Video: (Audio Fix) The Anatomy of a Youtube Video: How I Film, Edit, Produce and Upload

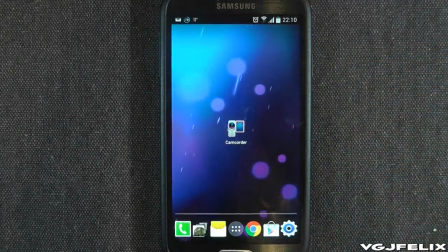489s
Press on that, which creates a shortcut, and that's essentially what I'm trying to demonstrate to the user,
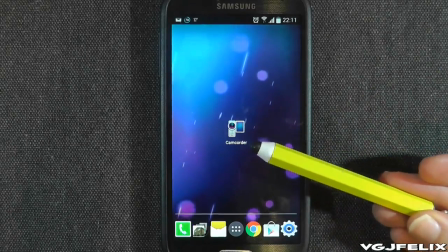495s
that you can create a specific camcorder icon shortcut by using this system.
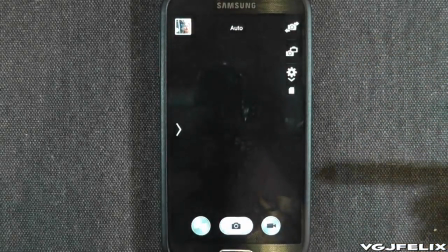500s
And then if I press on the camcorder, you can see now that we have the screen,
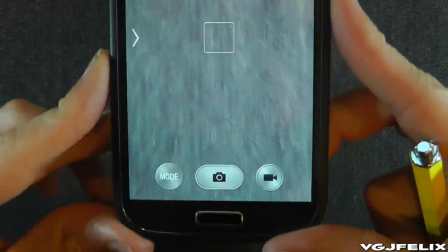506s
and I would obviously have to lift this up just to prove that it's a camcorder.
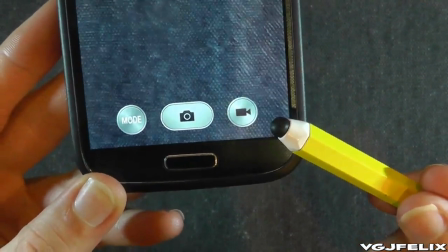511s
Maybe point down there again just to indicate that the camcorder is in use there.
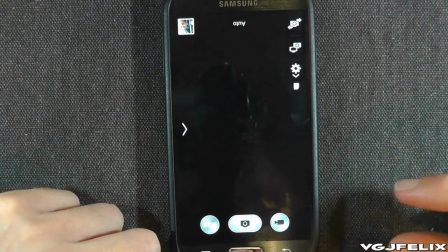515s
But I'm going to do a second demonstration to just show the user how else they could use it as well.
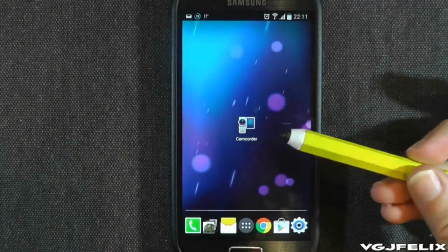521s
So I'm going to leave that on screen to indicate that we've already done one shortcut.
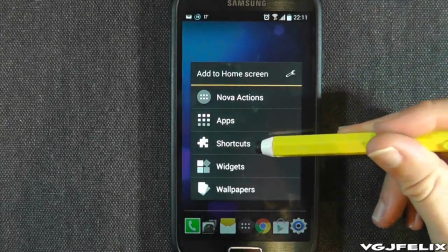528s
Long press again. I don't necessarily have to show all this filming again, so I can move a little quicker this time.
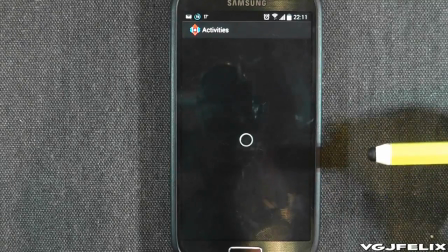538s
I already have enough material, I think, for the first 45 seconds to a minute,
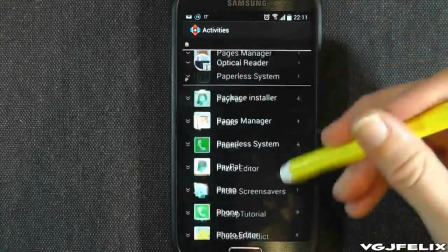544s
and on this one we're scrolling a long way down because we need to go down to the T's,
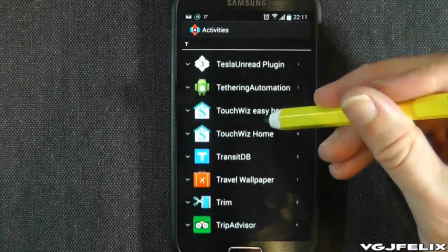549s
and again there will be a big fade here because I want to show people
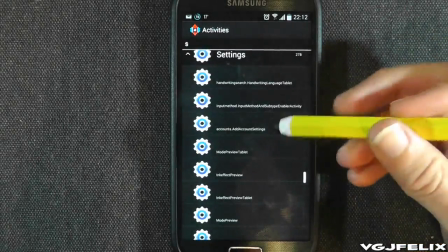555s
that I think actually it's in settings, so maybe I'll just shut down that, and then
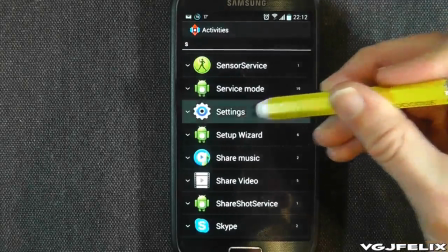563s
I would jump cut in to me pressing on settings,
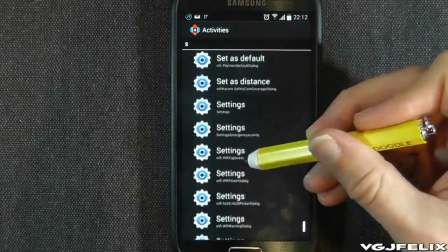566s
then probably scroll down a long way because we've got to get towards the bottom of this section,
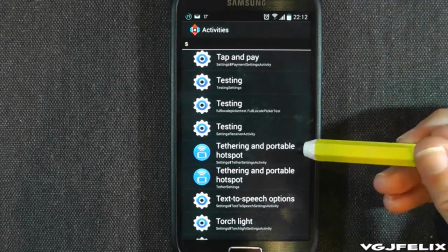573s
and then I want to show you that you can get quick access to tethering and hotspots rather than having to go through the settings.
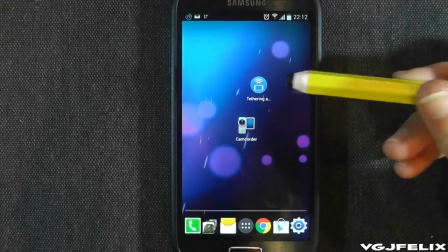581s
So now we have tethering and hotspot there.
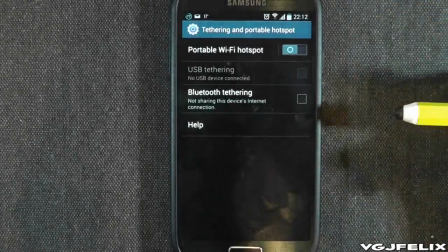584s
I'm going to point to it with my pencil, press on it, and you can see that we're instantly jumped to the tethering and portable hotspot section of the settings.
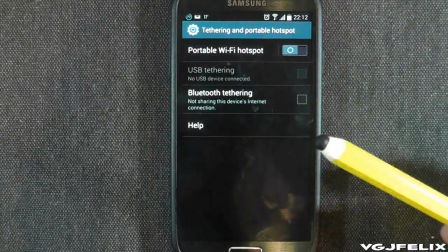595s
So that's basically my video,
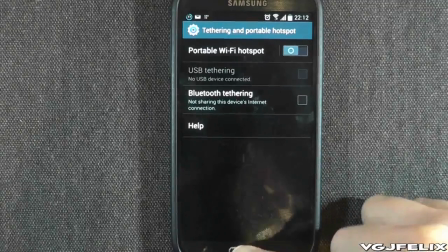598s
and I will usually just end with me.
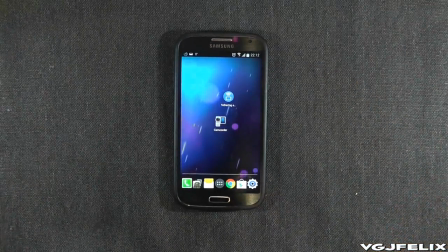604s
I may not use this in the video, it sometimes depends on editing, but just to do the old point to the screen, big thumbs up, and then it would fade out. But that depends on how the narration goes. So that's 5 minutes showing you how I'm going to edit this video,
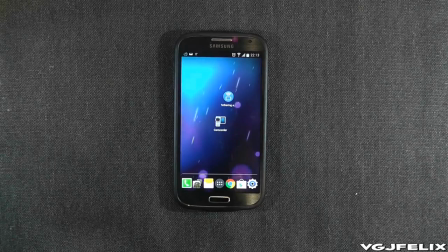619s
and I would suggest that there's probably about a minute to a minute and a half of material that I'm actually going to use in the final product. And there may also have to be some more video editing if I realise I've made a mistake or missed something.
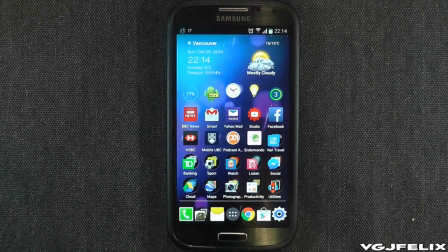632s
One thing that I forgot to film is I want to show people how they usually use this system of adding icons. The idea is that I'm showing you how to add shortcuts, which gives you access to everything, but usually you're adding applications or widgets.
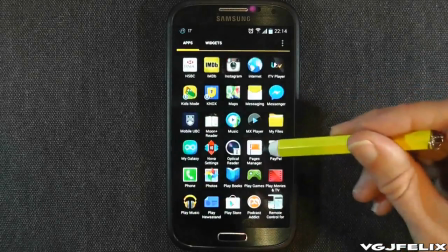647s
So obviously you would go to the app screen, scroll through some apps and see what you want, and then press on widgets to add some widgets.
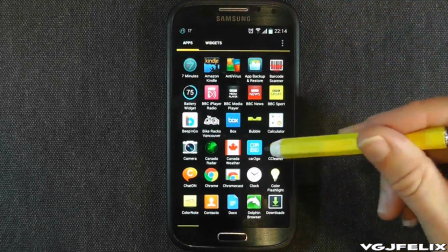655s
I may also go back to the camera and point to the camera,
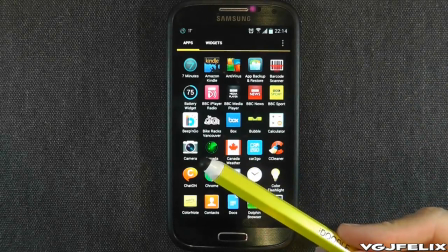661s
and then maybe do some narration and say, well, we have the camera icon here, but what if I wanted to jump straight to camcorder?
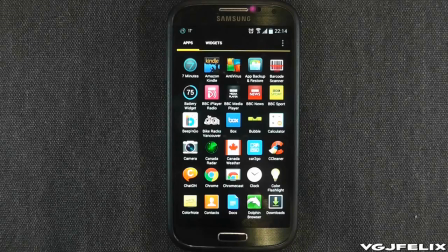667s
So that's just a bit of extra material I needed to remember to add to the film.
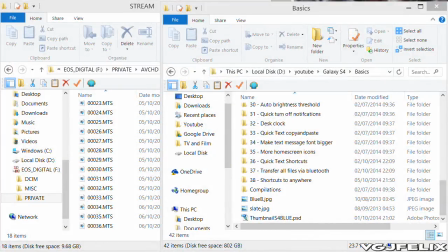672s
One thing that's very important for me is file management, because I generate so many videos. So I've set up quite a deep file structure for my YouTube videos. I've created a short folder here for my new set of videos,
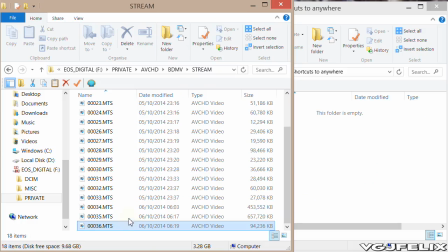686s
and we did 2 videos or 2 films, I remember, from this particular film. So we'll copy these files over to the computer now.
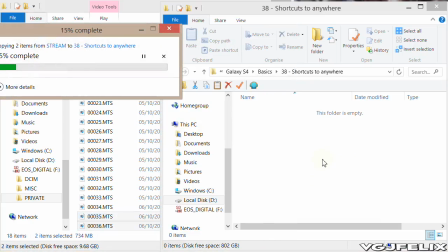700s
And you may have noticed that one of the files was 650 meg, so it's quite a large file. And also the editing software that I'm going to use isn't compatible with this type of file, which is an MTS file. So I've got to do 1 or 2 things here, which I'm going to show you.
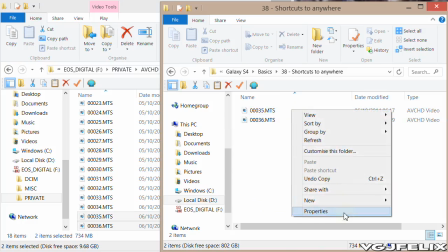718s
The first thing I need to do is edit the extension of these files so that I can convert them. We're using a program. So I'm going to change them to MOV files. Like so.